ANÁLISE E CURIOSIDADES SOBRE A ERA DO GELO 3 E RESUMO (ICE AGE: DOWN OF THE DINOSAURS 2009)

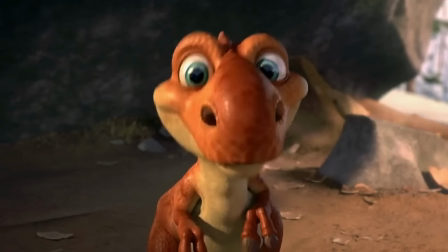247s
Eles ainda precisavam ser animais que se encaixavam no mundo da era do gelo.
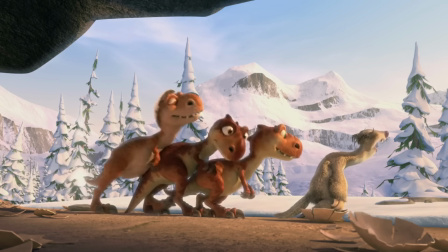251s
Então Peter teve a brilhante ideia de pegar traços do corpo e da cara do Sid e colocá-los nos filhotes.
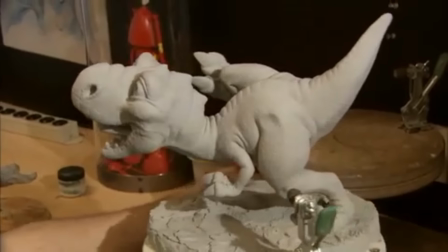258s
Depois, assim como todos os personagens, os filhotes foram esculpidos em massa de modelar, então escaneados para o computador e animados em 3D.
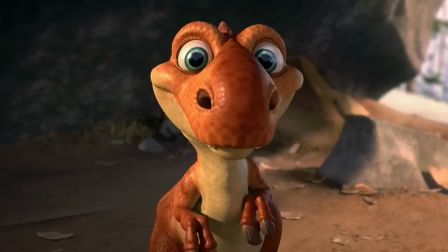267s
Esses dinossaurinhos ficaram muito fofos.
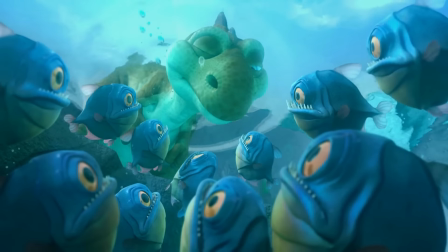271s
Eu sou mamãe As piranhas mostram os dentes para um dos filhotes Assim como elas
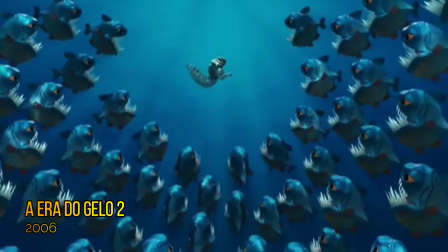276s
fizeram para o Scratch no segundo filme Só que agora elas fogem assustadas
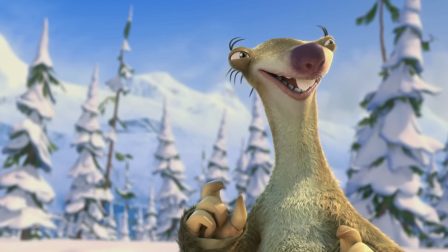282s
Os filhotes estão com fome E Sid vai ordenhar o leite de um animal Só que tem um
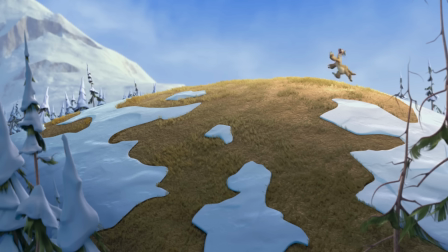287s
problema Eu achei que você fosse fêmea Enquanto isso,
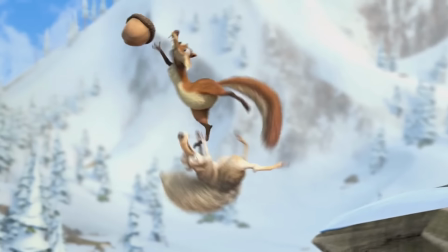292s
Scratch e Scratchita continuam sua disputa pela nós Depois de uma aventura com bolhas
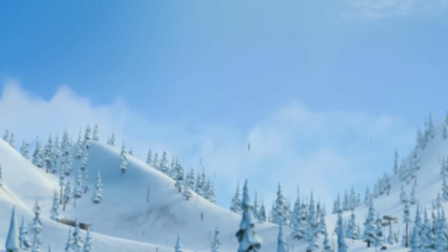297s
de piche Scratch atravessa o gelo fino e desaparece Os dinossaurinhos
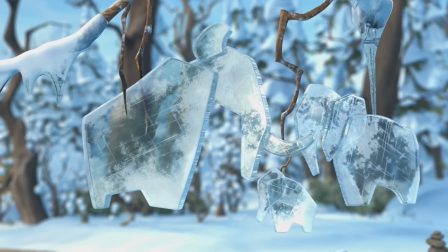302s
ficam doidos para brincar no parquinho do Manny E Cid não resiste as suas carinhas
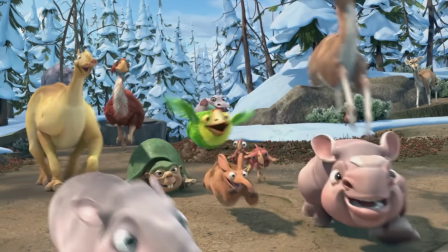307s
fofas Mas todas as crianças do vale invadem o parque E é claro que eles
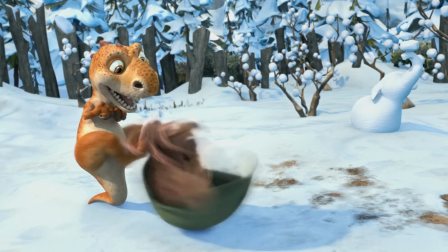312s
quebram tudo E os dinossauros causam maior pânico Porque eles são mais fortes e tentam devorar as crianças Um deles engoliu um
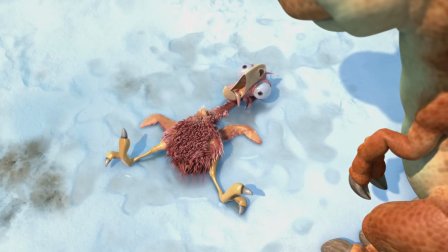320s
tamanduá E quando Cid manda o dinossauro vomitar Sai um filhote de gastornos em choque Como eu ri nessa cena Olha só,
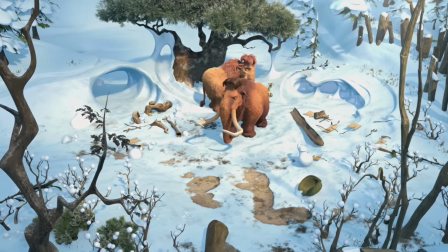329s esbanjando saúde.
O tamanduá é vomitado, mas o parque é destruído e Manny fica furioso porque Sid não devolveu os filhotes.
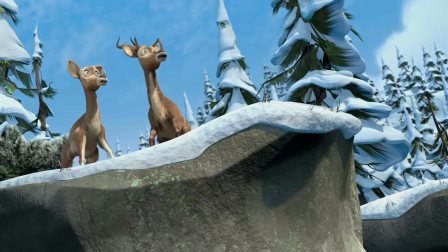337s
Nesse momento a terra treme novamente.
Terremoto!
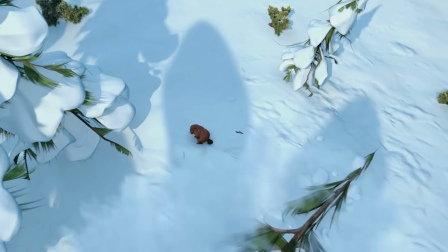342s
Os animais são surpreendidos por algo gigantesco e o castor quase é pisoteado, mas fica no meio dos dedos da enorme criatura.
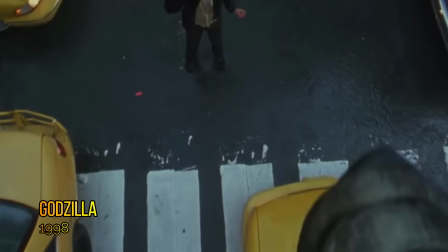352s
Essa é uma referência muito legal àquela cena famosa do Godzilla de 1998.
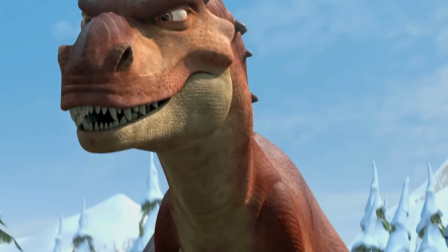357s
Os animais ficam espantados ao verem o Tironossauro Rex que veio ao vale atrás dos seus filhotes.
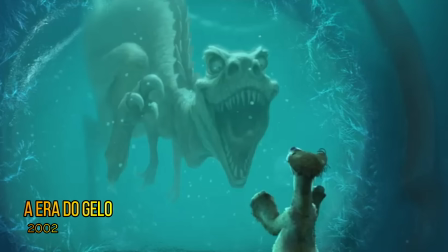363s
No primeiro filme, Cid encontra um Tironossauro congelado.
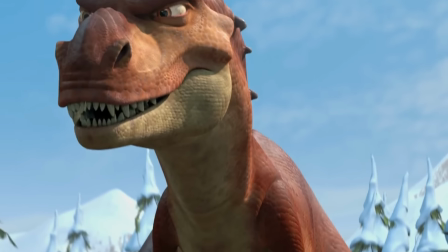367s
O Carlos Aldanha disse que o público imagina que eles estavam planejando colocar dinossauros na franquia desde o primeiro filme.
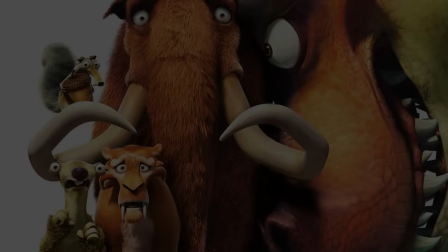374s
Mas na verdade essa ideia veio durante a pré-produção desse terceiro filme.
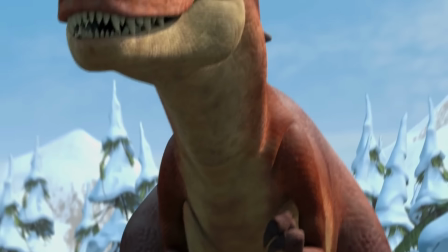379s
Peter Dicev também teve o grande desafio de criar um Tironossauro diferente de tudo que já veio antes.
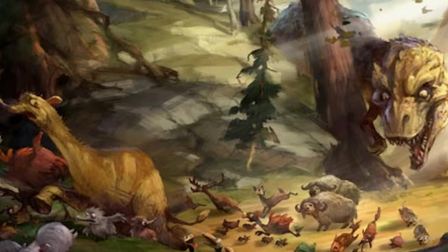385s
É um visual complexo, porque inicialmente o dinossauro precisava ser assustador,
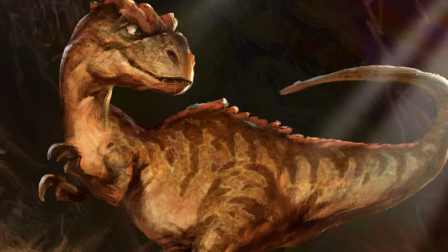390s
mas ela também é uma mãe e o público precisava simpatizar com ela.
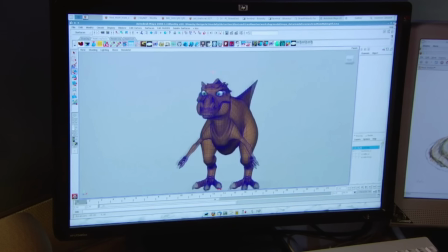395s
Então ela tem lábios para ser mais amigável, e quadris maiores e detalhes arredondados para ter uma forma feminina.
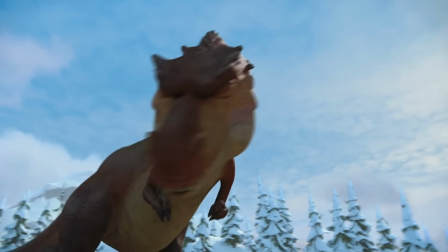402s
O tamanho do dinossauro foi aumentado em 3 vezes,
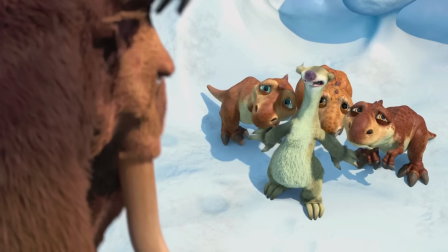405s
porque ela precisava ser bem maior que o Manny, que até então acreditava ser o maior ser da Terra.
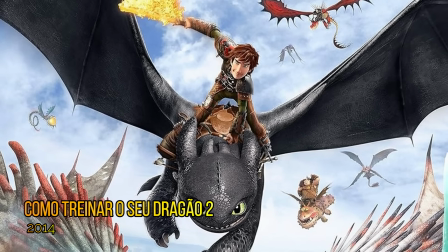412s
Randy Tone, o designer de som que criou os sons dos dragões de como treinar o seu dragão, criou os sons dos dinossauros.
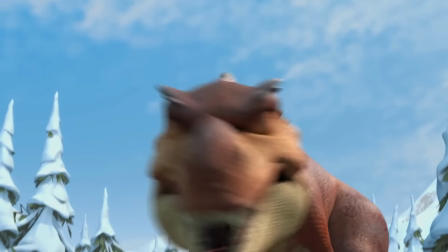420s
Para o Tironossauro, ele usou os sons de elefante. Os animais ficam paralisados.
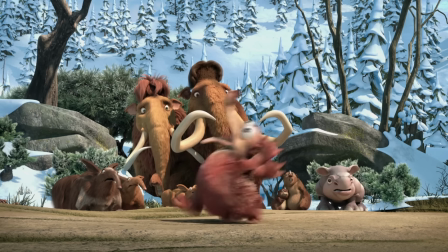427s
E Manny diz para ninguém mover um músculo. Como eu fiquei feliz com essa referência a Jurassic Park 3.
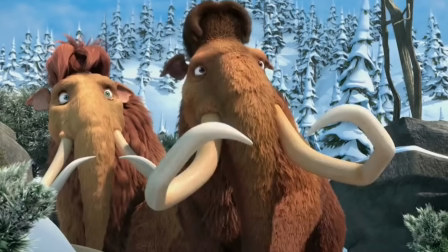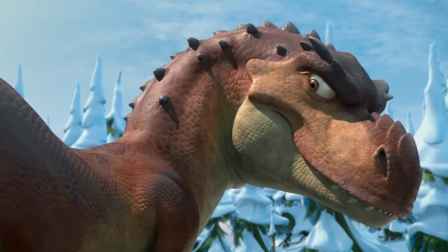441s
Cid e os filhotes são encontrados pela mamãe E como ele se recusa a entregar seus filhos
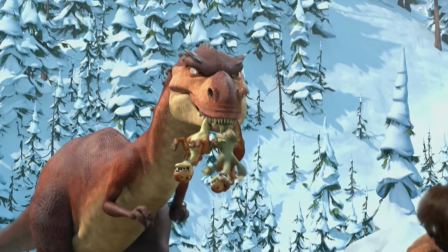446s
O tiranossauro albocanha ele junto com os filhotes Manny, Ellie,
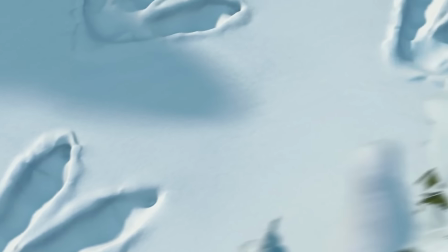451s
Crash e Ed Seguem as pegadas do dinossauro E vão parar na caverna onde Cid
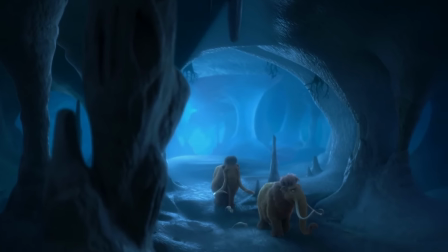456s
achou os ovos Eles entram na caverna e atravessam uma ponte Formada pelo
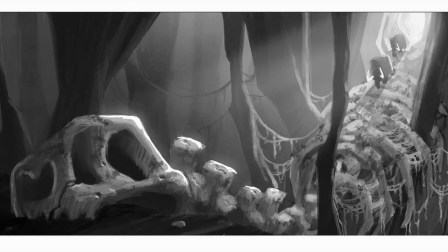461s
esqueleto de um dinossauro É uma ponte bem criativa Como Manny está preocupado com a Ellie,
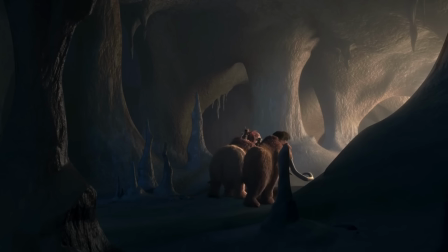467s
os dois combinam uma palavra-chave para o caso da bolsa dela estourar.
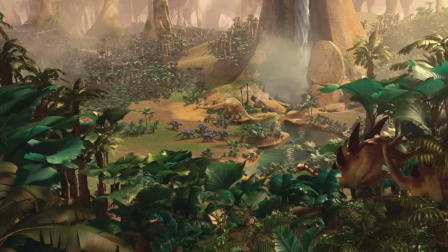473s
Os quatro são surpreendidos por um fantástico mundo perdido subterrâneo, habitado por dinossauros.
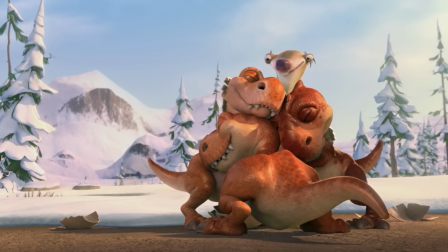483s
Os produtores se empolgaram com a ideia de ver os personagens se encontrando com dinossauros.
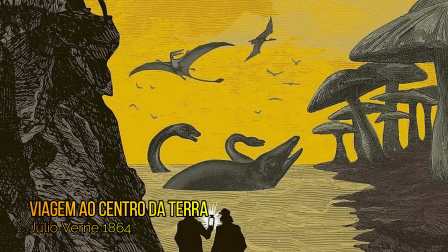488s
Entambolaram esse mundo subterrâneo, que é inspirado na viagem ao centro da Terra de Júlio Verne.